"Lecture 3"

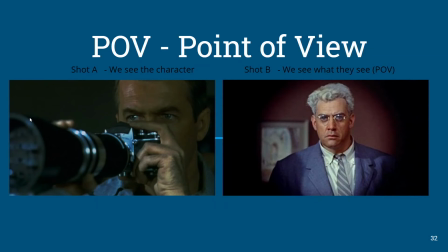We have this other one. It's a point of view shot. We've kind of mentioned this a little bit before. So we have shot A, where we see the character, and then shot B, we see what they see. So we're in their mind, so to speak. We're seeing what they see. This is point of view.
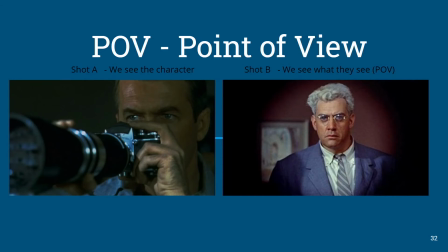Becomes very important when we're connecting with a character. We talked about this with the Spider-Man example, but here's another visual example from Rear Window.
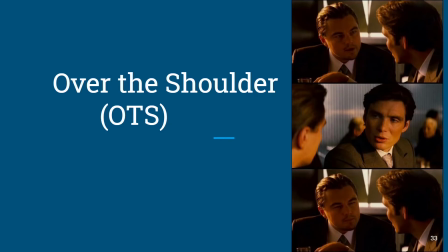We have over-the-shoulder OTS, as it's called, and this is usually just over the shoulder in some degree of two people talking. The amount of headroom of a character, not largely important, but it just, how is it, framing the scene?
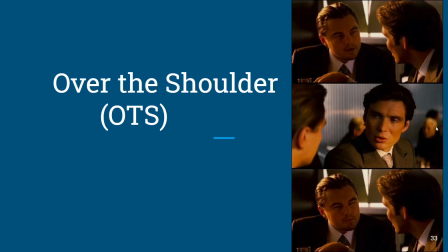We could see that these are slightly different. We're a little bit closer in on this character than we are over here. So, there's reasoning behind it. Again, over the shoulder is sort of the generic term, how close you're in,
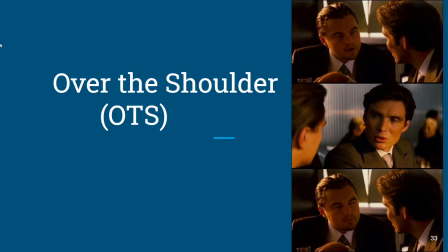how much of the shoulder of another character you're seeing is all dependent upon the point of the scene.
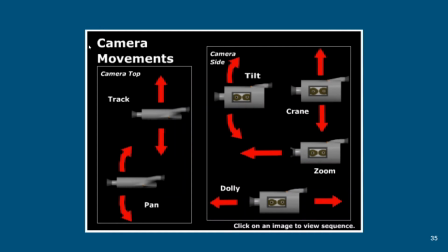All right, we also have camera movement. All right, so we're looking at an overhead of the camera on this side over here. So we have a tracking shot, which is the camera staying stationary, but it's moving left and right.
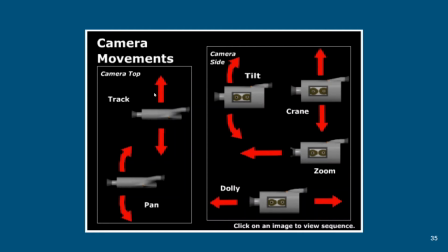All right, so kind of focused in on one area. Again, camera's in one position. We have a pan. We pan left, we pan right. All right, so it's just kind of depending on what you need. This movement will, usually follow someone. They're tracking left and right with them.
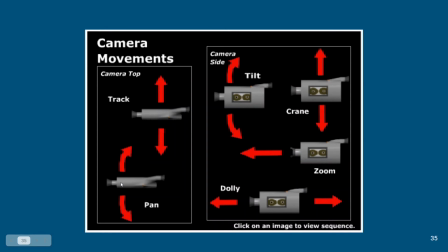And this again is the camera staying stationary to one spot, fixed to a tripod, panning left and right. Tracking shot, you're going to be on wheels of some kind. So when I say this camera is stationary, it is, pointing in this direction.
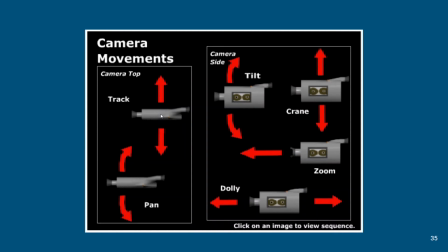So it's going to get a field of view, let's say of here, and then it'll move on wheels or tracks going up and down. So stationary on whatever platform it's on, but moving on wheels, just to clarify what I mean. And sort of the counterpart to that, now we're looking at the side of the camera, is a dolly.
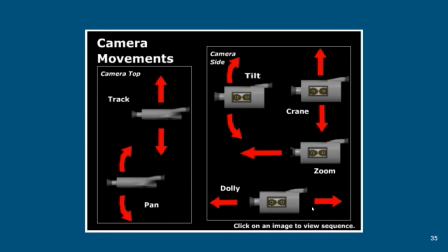So tracking is on tracks going left or right. Dolly is on tracks going forward and backwards. So here's my cursor is representing the camera. It's just moving backwards and forwards. You'll see examples of this.
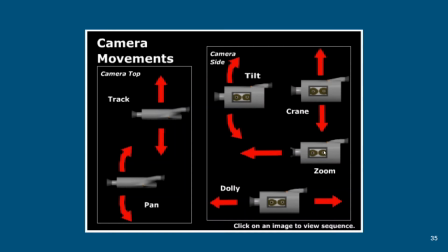Now the zoom, the camera is on a tripod, staying in one spot, and then that focal length just changes. So we zoom in or we zoom out. The camera on a tripod fixed, not moving from the spot it's in, it can tilt up, it can tilt down,
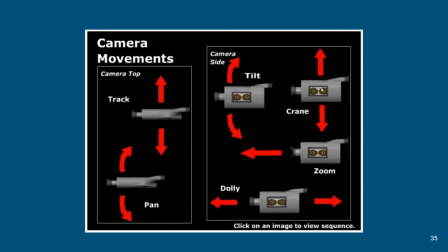or it can, from a fixed spot, crane up, crane down. Sometimes you'll hear that called boom. So just some basic ones. There's a video example at the end of this that'll give you a little bit more detailed examples to watch.
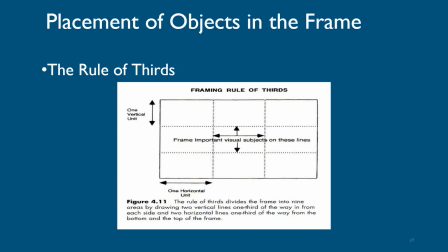Okay, so we'll talk about this a couple times. The rule of thirds. Right where these lines intersect, is generally speaking where shots are framed. This is where our eye is kind of drawn and what we start to look for.
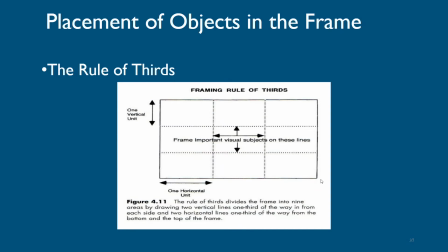So now that we have films that are coming out in this aspect ratio, you'll learn a little bit more about what aspect ratio is coming up. But we try and frame along these lines.
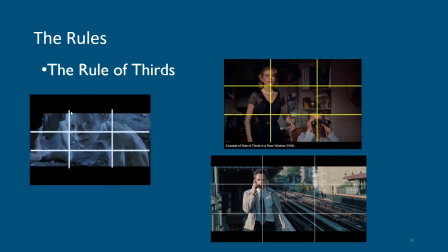You can see some examples here of, where these lines intersect, trying to place our subject or object close to them, just to give you the eyes are just kind of naturally drawn there.